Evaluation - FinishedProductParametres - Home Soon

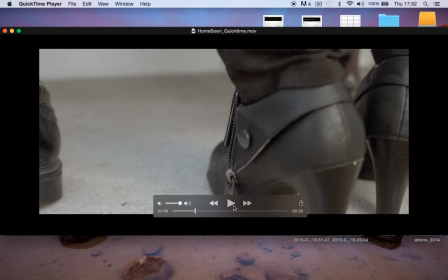247s
Also with the editing and with the filming, I wanted to make it so that everything was kind of moving but not intentionally. There were some still shots, but that's when she was still. Movement shots when she's moving.
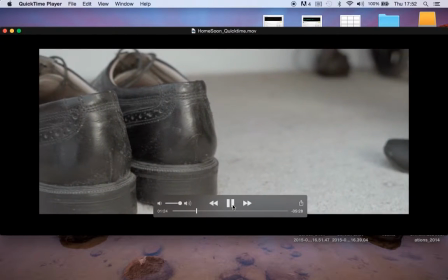270s
So here you've got the slow reveal of the men's shoes, which works well.
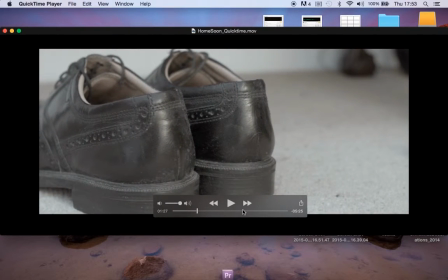275s
We're not just watching her put on her shoes. We are actually seeing the shot progress into the viewer noticing something else.
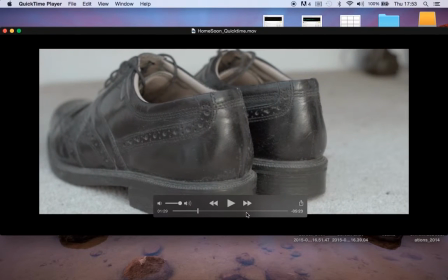289s
So it's making sure those edits and those cuts are right.
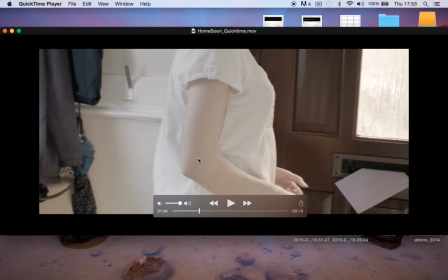299s
So from that one to that one, yes, she has to be picking up the keys and she goes to turn around.
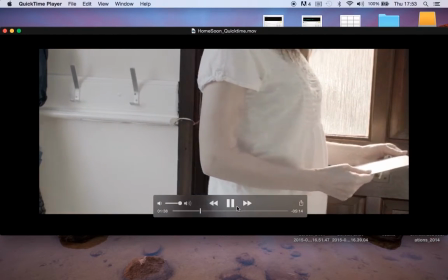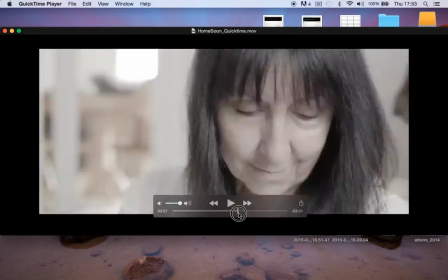313s
Then if I just skip through to the edit at the end,
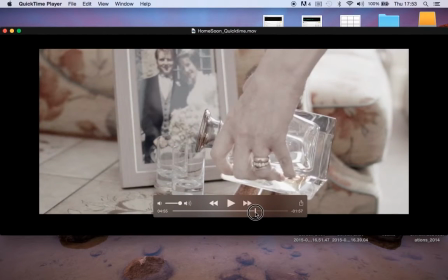322s
there's this one here. She pulls it, puts it down.
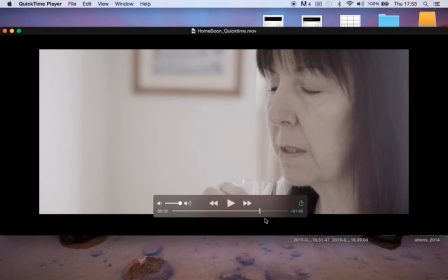329s
So she
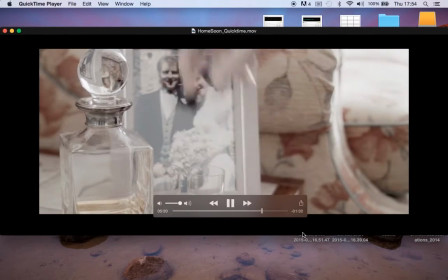336s
puts the glass down, picks up the frame
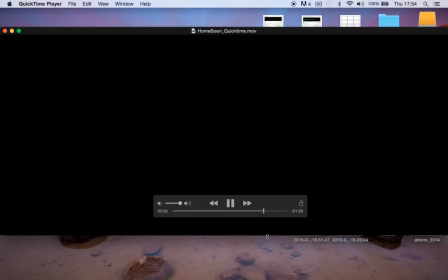342s
and walks out, but fade to black as well, to show a passing of time. So that edit, there's been no fade to blacks up until this point.
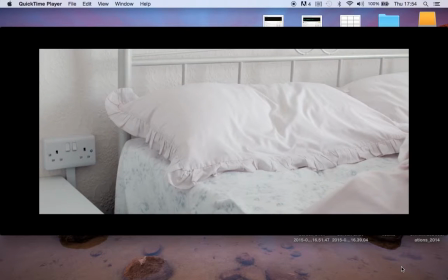353s
And then here you go, you've got the fade up from black
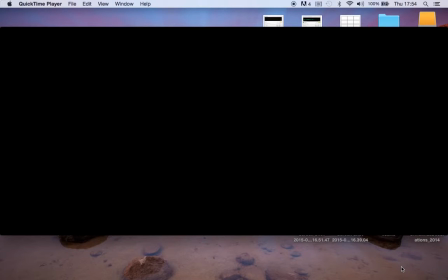358s
and the fade back out, show a passing of time, and then fade back in.
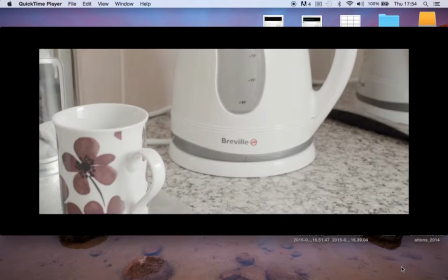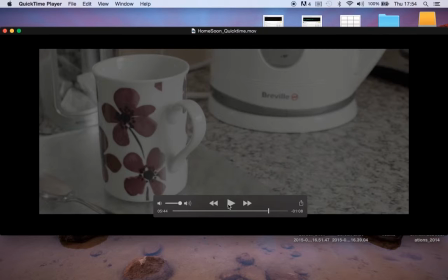368s
In theory, if I go back to the
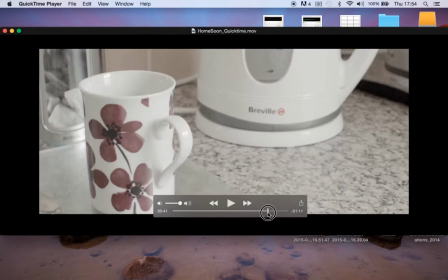373s
editing, it would have made a little bit more sense to maybe, depending on how it looked, to have it fade up to show
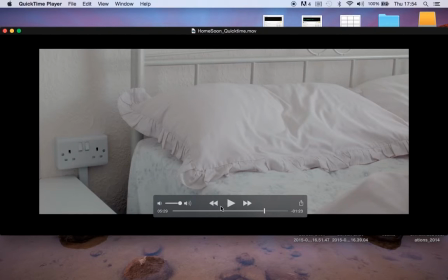385s
maybe cut in, fade down to black from the previous shot, cut in,
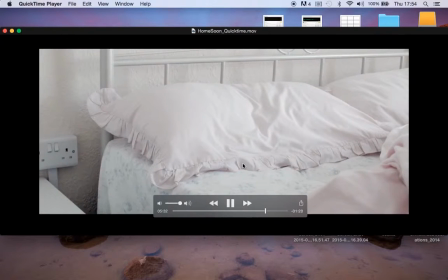393s
fade to black at the end of the clip. So fade to black here,
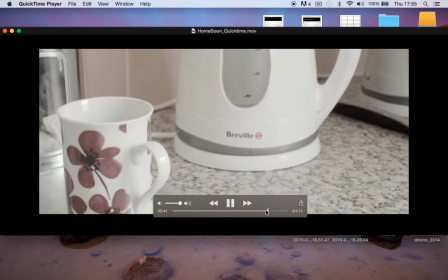400s
and instead of fade to black in, just cut to the motion, because they're all moving, but then still have the fade to black at the end.
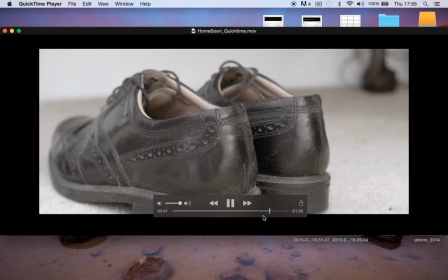410s
Then cut,
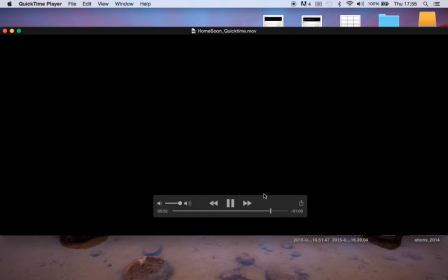413s
have it slowly move down, and then fade to black,
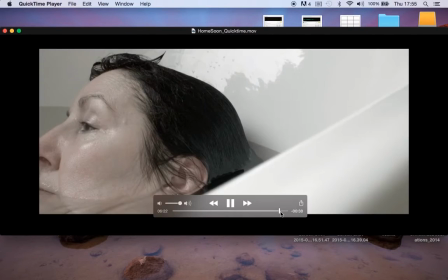420s
and so on, and then in the back.
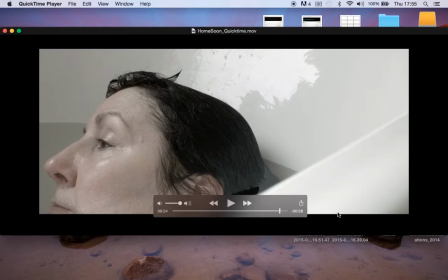425s
So
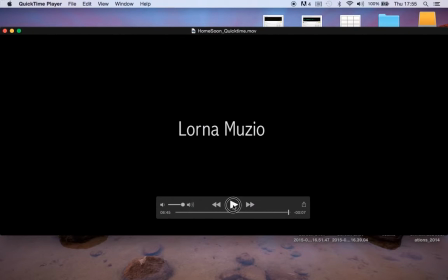430s
editing works well. The end's quite, the whole pace of it, slow in the morning, quicker in the middle part, and then slow again at the end, that goes in time with the music.
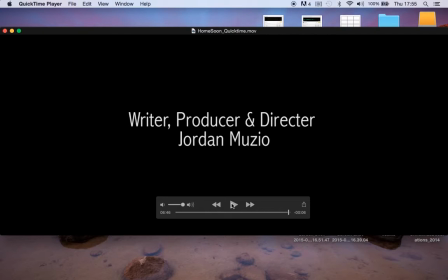450s
Considerations for the future for editing is obviously make sure the story flows,
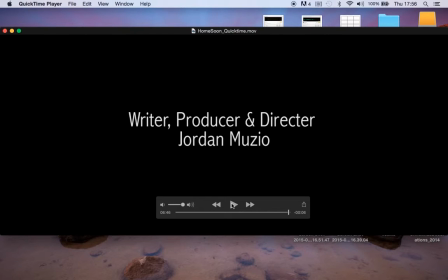467s
that the eye line flows for not only on screen but for the viewer as well. And rule of three, let's see.
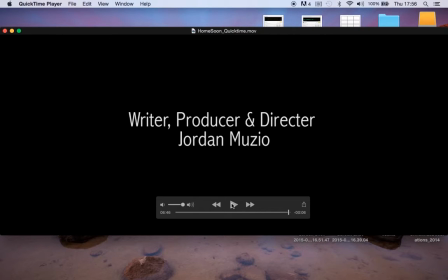482s
Changing my fade to blacks, using them sparingly and only when needed.